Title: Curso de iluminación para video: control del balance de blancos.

Bien, y vamos ahora con un tema que dejamos pendiente en el tema de control de cámara y es el tema del balance de blancos. Cada luz, digamos, emite un espectro determinado. Estas luces ahora mismo son luces más o menos frías y estarían en torno a los 6.000, 7.000 u 8.000 grados Kelvin de iluminación. El balance de blancos está ajustado para este tipo de luz, con lo cual ahora mismo nosotros lo estamos percibiendo como blanco, pero fijaos qué pasa si ahora lo cambio de cámara.
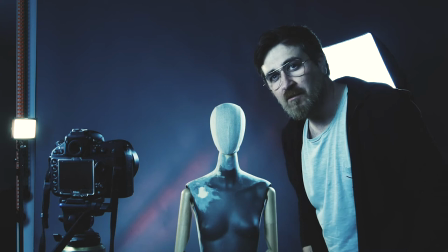38s
Bien, como veis colocando el balance de blancos en una situación, en un preset a 2700 grados Kelvin, toda la iluminación se vuelve azulada.
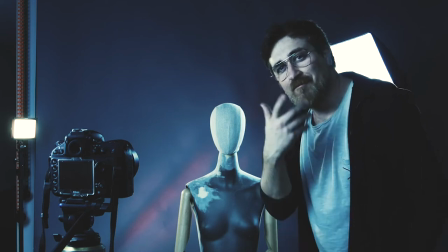52s
Fijaos que esto también tiene una connotación subjetiva, me hace ver que estoy en una situación de atardecer, quizá,
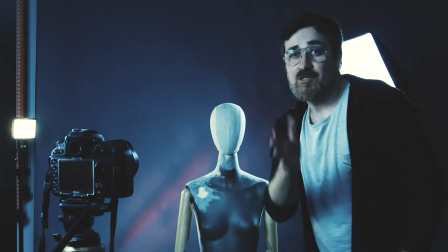60s
o una situación más nocturna, y esto es más o menos lo que vendría a hacerse en una noche americana,
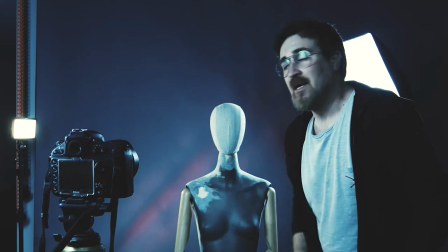68s
¿de acuerdo? Viene a hacer este tipo de recurso.
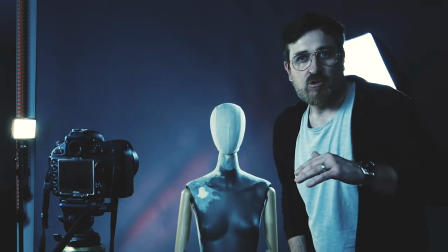73s
También se haría bajando todavía más la exposición y creando sombras duras, ¿eh?
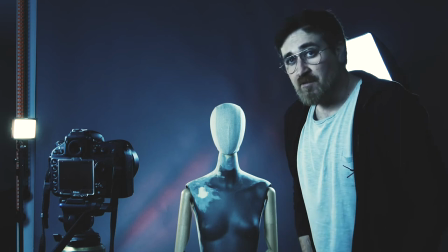79s
Pero bueno, más o menos os hacéis una idea. Vamos a cambiar ahora, por ejemplo, a otro ajuste de balance blancos.
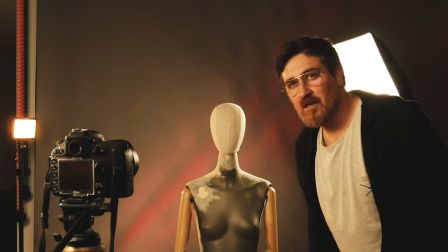86s
Vale, como veis ahora he colocado el ajuste de balance blancos a 10.000 grados Kelvin. Entonces, de esta manera, como veis, se produce una situación contraria de calidez.
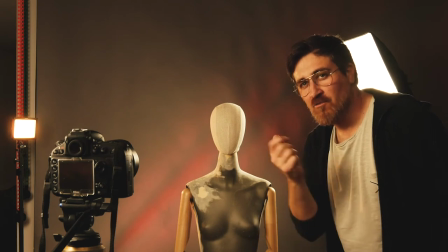99s
Seguramente esto lo asociéis a una situación de interior, ¿no? De fuego, de interior, luces incandescentes.
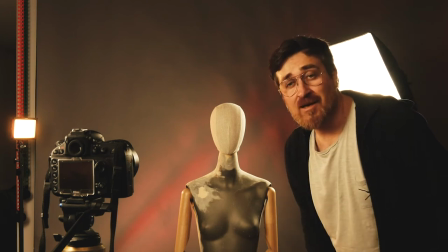107s
Bien, también es interesante. Vamos a hacer ahora entonces es lo que sería el control de balance de blancos manual,
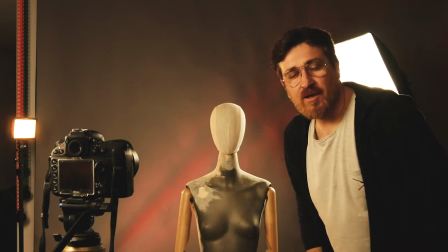114s
porque no siempre vamos a conocer la temperatura de color de nuestras fuentes de luces,
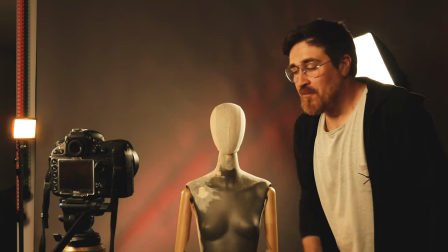120s
entonces tenemos que hacer el balance de blancos de una manera controlada. Normalmente el balance de blancos se va a hacer sobre la luz principal,
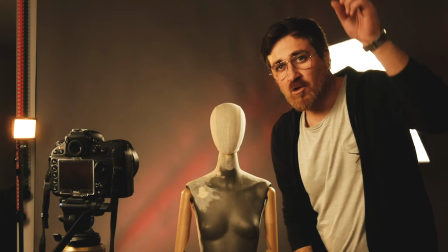129s
porque podemos tener que la luz principal tenga una temperatura de color, la luz de relleno otra, o las contraluces tengan otras,
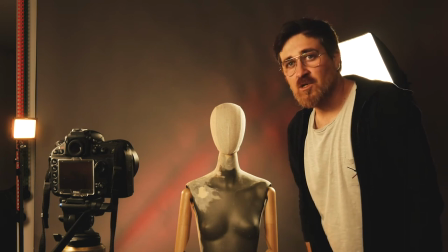136s
¿de acuerdo? Entonces vamos Vamos a hacer ahora el balance de blancos. Necesitaremos para eso una hoja en blanco.
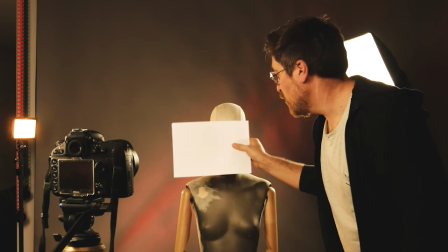143s
El balance de blancos entonces se realiza colocando sobre el sujeto en cuestión al cual vamos a grabar,
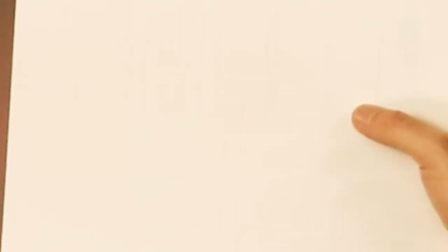152s
colocamos una hoja en blanco y a partir de entonces hacemos el balance de blancos manual.
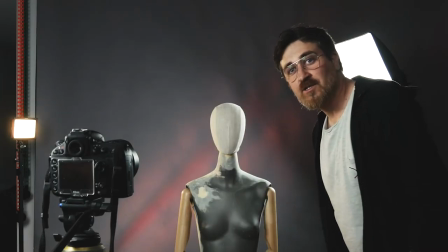160s
Bien, una vez hecho el balance de blancos se neutraliza la escena y yo a partir de aquí puedo en postproducción darle la tonalidad que me interese más o menos
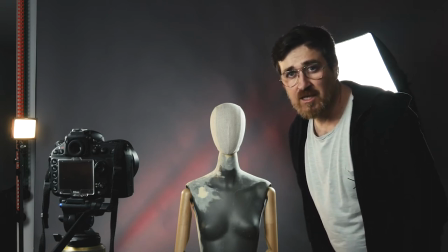171s
porque ya lo comenté que partir de una escena con unas dominantes de color
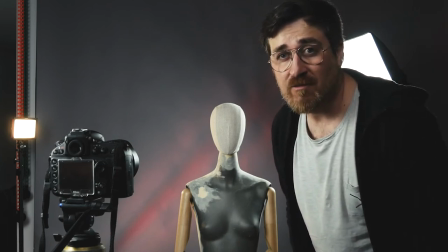175s
no deseadas nos va a dificultar luego la postproducción porque estamos trabajando en comprimido, ¿de acuerdo? Entonces, tenedlo siempre presente.
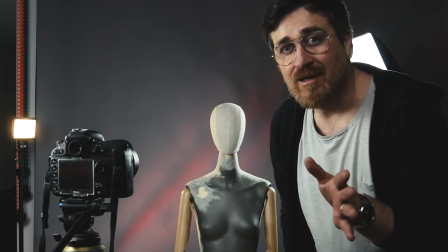186s
Siempre vamos a tener, siempre es mejor grabar en una situación de balance de blancos neutro,
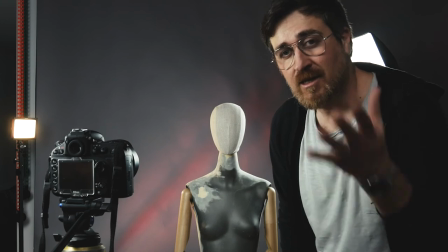192s
en una situación de temperatura de color neutra,
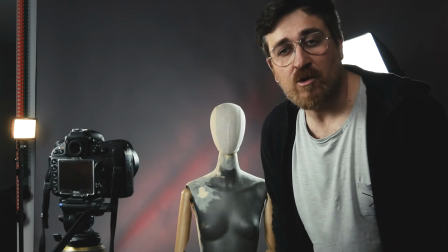198s
para luego poder en postproducción darle la dominante que queramos.
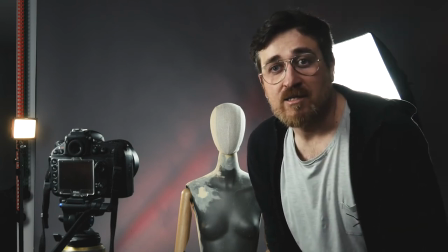202s
De hecho, estos vídeos los he grabado también así, con un balance de blancos neutro,
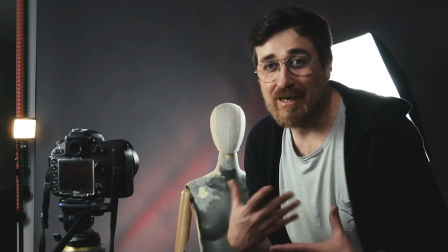208s
Pero a posteriori una edición le he dado una dominante más cálida para transmitir una sensación determinada sobre el espectador En realidad,
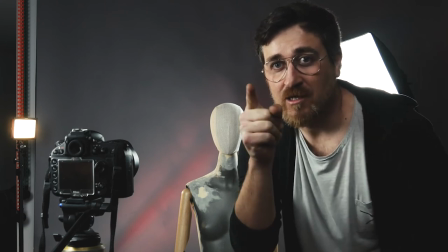216s
como veréis, todos estos vídeos están con esta corrección de color
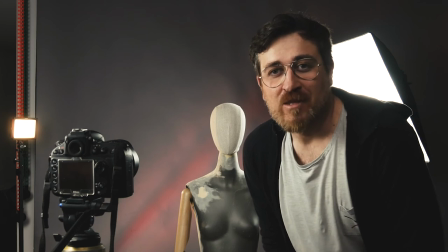222s
Seguramente a vosotros se os ha pasado desapercibido y os ha transmitido desde el principio estos vídeos cierta
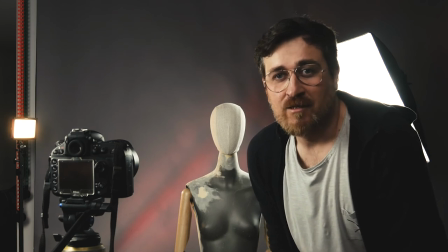228s
calidez Es un efecto deseado por mi parte pusiera todos estos vídeos con dominantes frías,
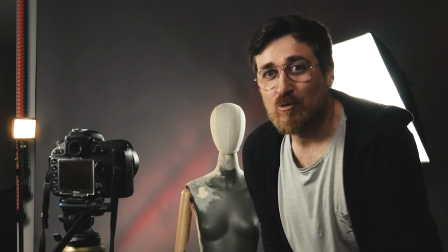235s
iluminaciones en clave baja, etc., podrían provocar seguramente cierto pesimismo, que no es lo que quiero conseguir, al contrario. Bien, pues hasta aquí entonces la clase de iluminación.